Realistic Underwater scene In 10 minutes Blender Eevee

hey what's up guys my name is Ritesh and today we're doing this exciting tutorial on this underwater slash splash effect so a while back
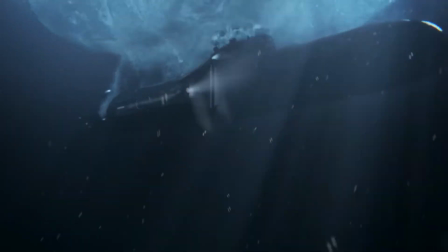13s
one of my clients showed me this reference of a manscaped advertisement and they asked me to recreate this effect and I just thought that it would be cool to show you guys what it took to recreate this in blender ev and adobe after effects so let's just get started without wasting any more time
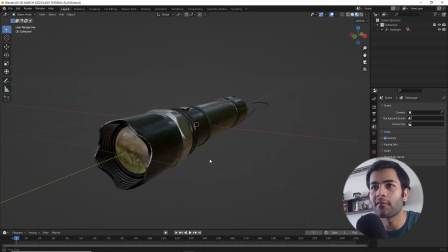28s
so I chose this flashlight as my 3d model and i was fortunate enough to find a 3d model for free on cgtrader.com link in description let's start by creating a cube in the scene and i'm gonna resize it
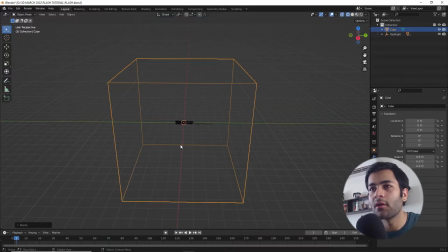41s
so it encapsulates the whole object now i'm gonna assign a material
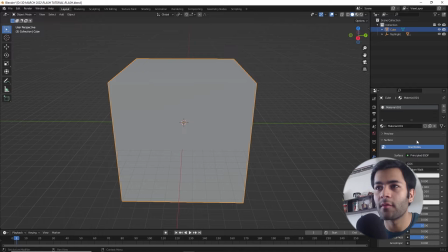46s
to this cube if you just hover over principal bstf and press v it
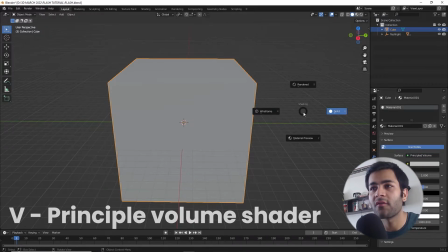50s
will assign a principal volume shader on it and nothing's going to be happening at
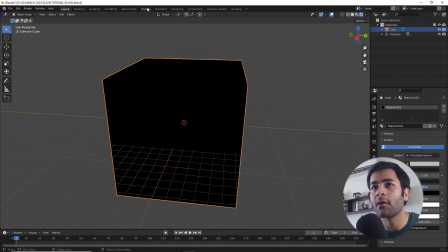55s
the moment but let's go to the shading tab and rewire the nodes from
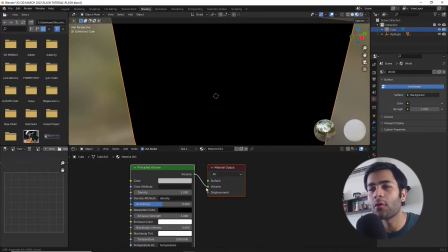59s
volume to surface to volume to volume and you should see this
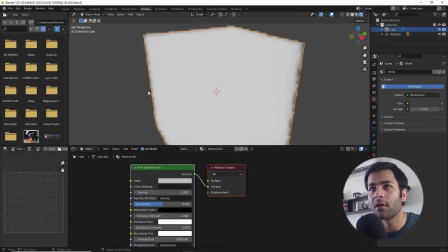64s
dense cloud all of a sudden but since there is no visibility of the object let's decrease first of all the emission strength to zero because we do not
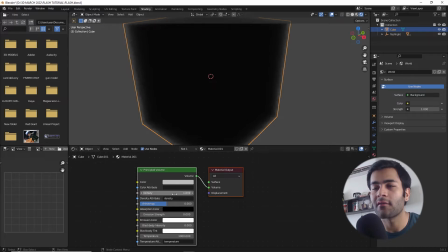73s
want any light affecting it apart from the ones that we create and let's decrease the density to something like 0.01 or 0.02 there you go the object is visible now and the next thing i'm going to do is we do not want any environment lighting that is already present in the
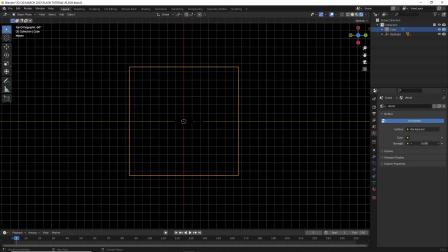89s
scene by default so let's go to the world properties and decrease this strength value and your scene should turn pitch black after this now
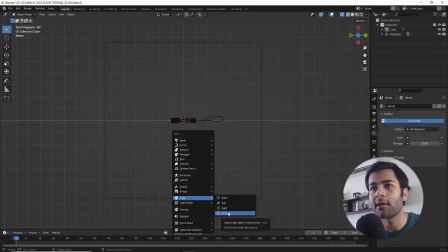97s
let's go ahead and create a light of our own and i'm going to create a spotlight which is best to demonstrate what this principal volume shader is doing so if you were to go to rendered view now after you have played around with the settings the strength and the color let's change the color to a bit
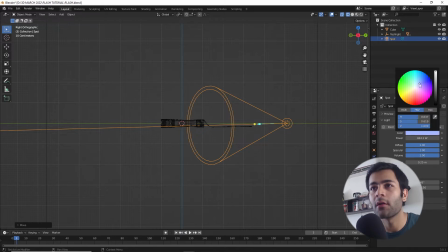111s
more aquatic color since that's what we're going for and if you were to go in rendered view you will see this beam of light coming
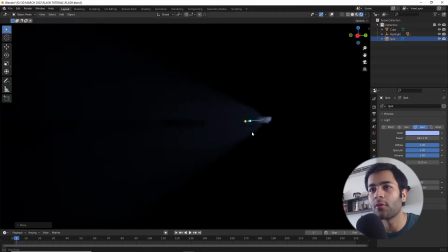117s
towards the object which is the whole purpose of this principal volume shader.
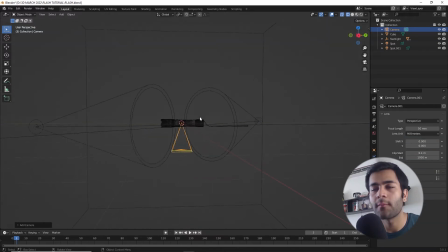121s
Let's also create a camera of our own and a quick shortcut if you want to snap your camera to your current viewing angle just press ctrl alt 0.
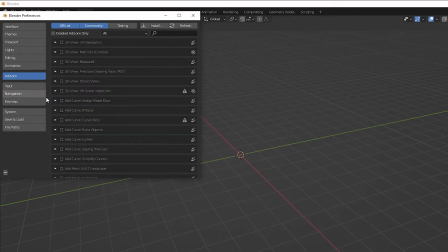129s
If this shortcut is not working out for you make sure your emulate numpad is turned on in the preferences and this is something I like to do just
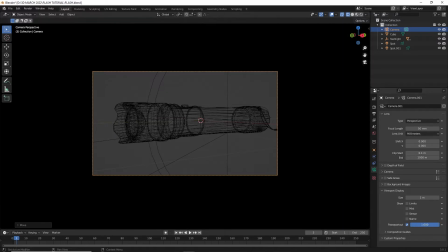137s
go to the camera settings and just maximize this passport out so we do not see any of the nonsense that's happening outside of the camera
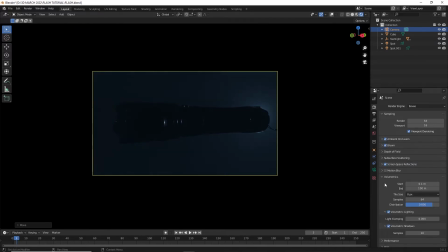144s
let's also enable all these ev rendering settings so it gives us the best results so now that we know what this principal volume shader
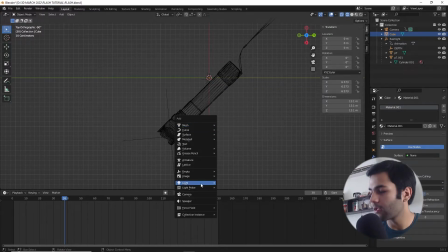153s
is doing let's start to set up the lighting for the scene i will start with creating an area light which will act as a rim light for our scene
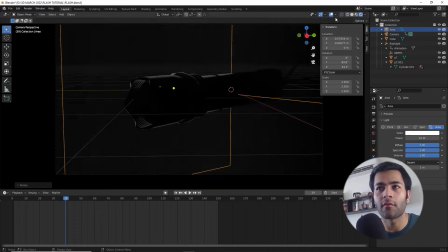161s
so i'm going to place it right behind the torch and it should create a silhouette of our object that's the flashlight and let's change the color to a little
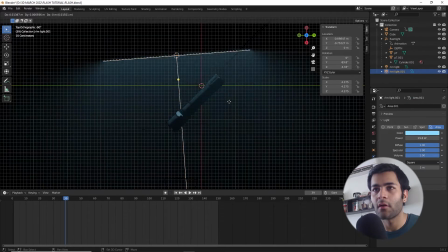169s
aquatic color since we are going for an underwater scene after this i'm just duplicating this area light and i'm going to replace it with
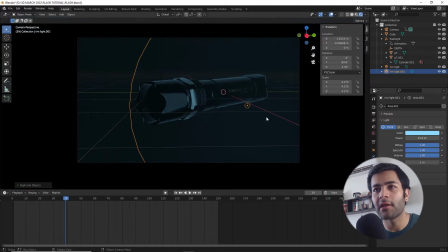178s
a point light and this is just going to act as a fill light to increase the visibility of the object overall especially
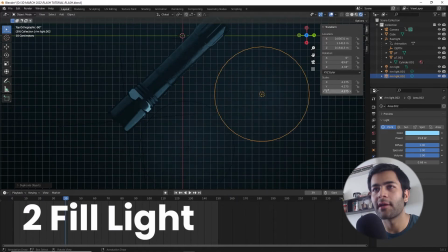186s
from the front and i'm also going to duplicate this fill light once again so we have some more visibility for our object.
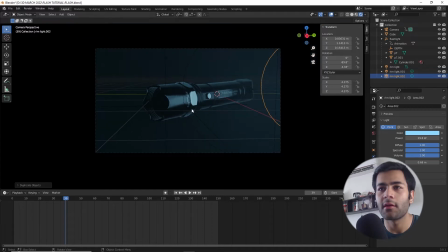194s
The next light that we're going to be creating is not really a light it's then it's an emission shader for the glass of the torch that we're seeing.
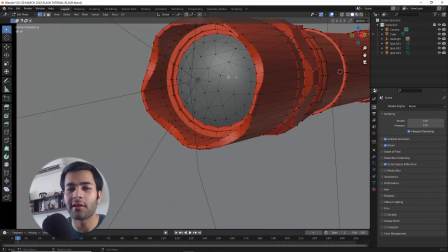203s
It's no coincidence it's a flashlight so obviously the glass right in front of the torch if the bulb is turned on will be emitting yellow light so I've just assigned an emission shader to it.